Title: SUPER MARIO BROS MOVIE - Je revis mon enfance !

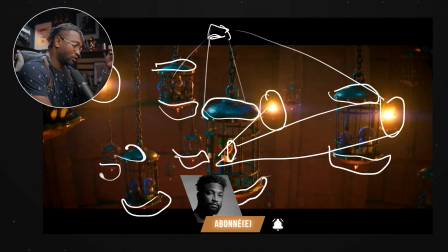8:11 Et Luigi, si il l'a éclairé de cette manière, c'est parce que sa motivation est tirée de ses torches ou de ces lombes qui pend à côté de leurs cellules.
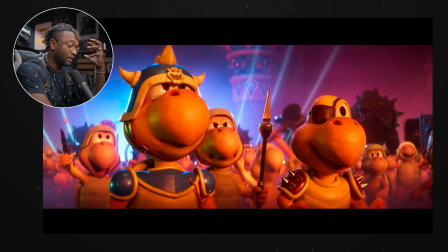8:19 Et on remarque une chose, qu'à chaque fois qu'il s'agit des doseurs, la lumière est chaude. Pourquoi ? Parce que le doseur, c'est la lave, c'est le dragon. Et à chaque fois qu'il s'agit de lui, tout est jaune. Mais bien sûr, on sait qu'il y a toujours l'espoir quelque part. Je me dis que s'ils ont voulu éclairer de cette manière, c'est pour essayer de montrer que malgré cette chaleur-là, il y a toujours une anse d'espoir.
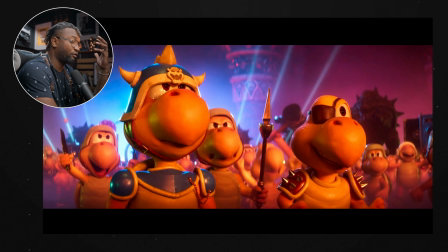8:39 Il y a toujours l'espoir qui apparaît quelque part. Et ici, on peut le voir, l'espoir, pour moi, peut être représenté par ce bleu-là. Mais je pense qu'ici, déjà dans le contraste des couleurs, ça a un sens parfait. Pourquoi ? Parce que ça nous permet, ça permet à ce personnage de se détacher vraiment du fond.
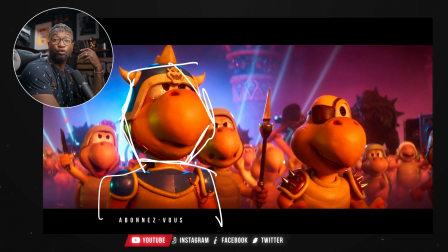8:54 Pourquoi ? Parce qu'il est entouré de ce bleu-là, du fait que lui-même est déjà orangé ou rouge.
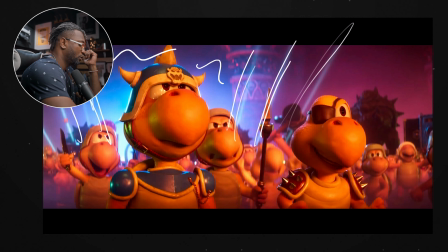8:59 Mais on voit que la lumière bleuâtre qui vient là derrière, pour essayer de donner la présence ou nous montrer où est-ce qu'on doit regarder. On sait qu'ici, sur ce plan, c'est ce personnage-ci qu'on doit voir. C'est à lui qu'on doit se focaliser sur ce plan et on fait en sorte qu'il soit placé sur un angle où on peut bien le voir.
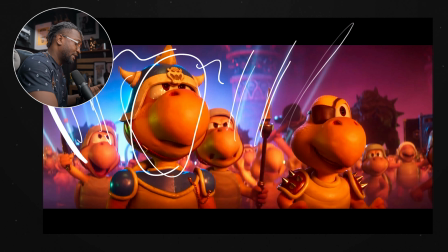9:15 Et pour ça, on ne met la lumière que sur lui. Et ça, c'est vraiment très bien réfléchi. On finit sur Dozer.
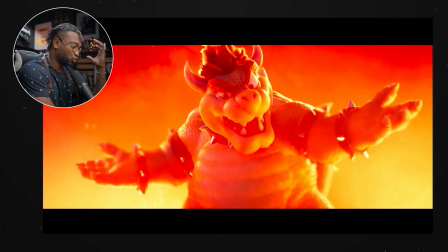9:21 En remarquant, je vous ai dit, Dozer est dans le temps chaud. Pourquoi ? Parce que Dozer, c'est les dragons, ils crassent du feu. Et ça, c'est ce qu'ils représentent, c'est la violence. Dès que tu vois Dozer, tu sais que c'est le danger. Et ici, on est vraiment sur un temps, comme on dit, une harmonie analogiste de couleurs où on n'a que le temps chaud. On a la couleur jaune, la couleur orangée, tout ce qui est dans le temps chaud.
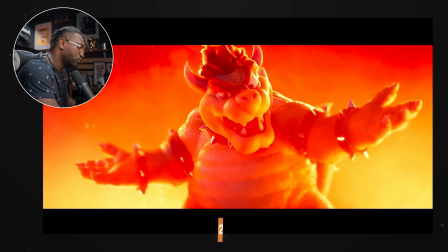9:39 Dans la couleur rouge. et on sent qu'ici, il y a une forte lumière qui est placée là derrière, light, appelons ça back, comme backlight, qui vient pour donner la ligne de contour des doseurs. Justement, pourquoi ? Parce que le fond et lui, ils ont quasiment tous les mêmes couleurs.
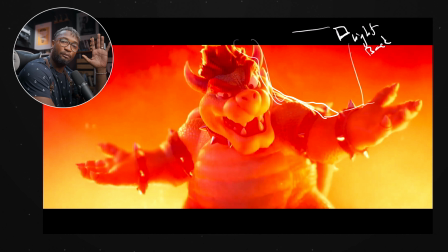9:55 Donc, il fallait bien qu'il y ait une lumière qui va essayer de les détacher, sauf si le fond va plus sur le temps, comme on voit ici, le temps orangé. On sent que la lumière qui vient, elle va plus sur du jaune et du jaune, du vrai jaune pour essayer vraiment de nous démarquer de cela.
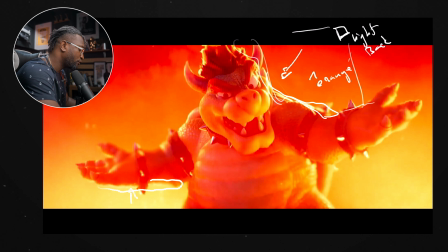10:11 Supposons ici on sent que la lumière est aussi jaune mais puisque le fond il est jaune on remarque on sent pas trop cette démarcation là. Mais par contre de ce côté-ci on la sent vraiment. Mais on sent quand même il y a quelques grains de bleu même si c'est pas vraiment bien présenté. Et là on le sent sur les boucliers de dozer.
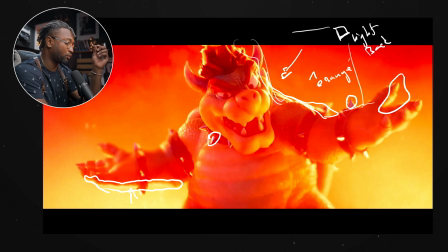10:28 On sait qu'il y a quand même quelque chose qui va légèrement vers le violet du fait que plus il y a du rouge quand on essaie de mettre un peu du bleu ça nous donne ce côté là. Comme je disais au début de la vidéo, je pense que ce film va vraiment cartonner ou va vraiment être assez amusant à regarder. Surtout que je sais, le jeu l'était déjà, donc je suis sûr et certain que les créateurs vont pousser leur création assez loin afin de pouvoir nous donner quelque chose d'assez agréable. Alors moi, je vous donne rendez-vous au ciné pour le 5 avril et je pense que je vais aller avec toute la famille. Ça sera assez super de raconter aux enfants ce qu'ils voient. Moi, j'ai eu à jouer, j'ai eu à conduire ou à diriger le personnage.
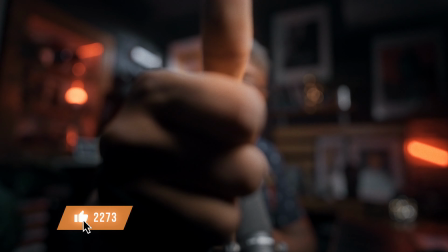11:01 Alors quant à moi, je vous dis merci. N'oubliez pas avant de partir, laissez-moi un pouce blanc et abonnez-vous sur la chaîne. si ce n'est pas encore déjà fait. Prenez bien soin de vous et que Dieu vous bénisse. À plus tard.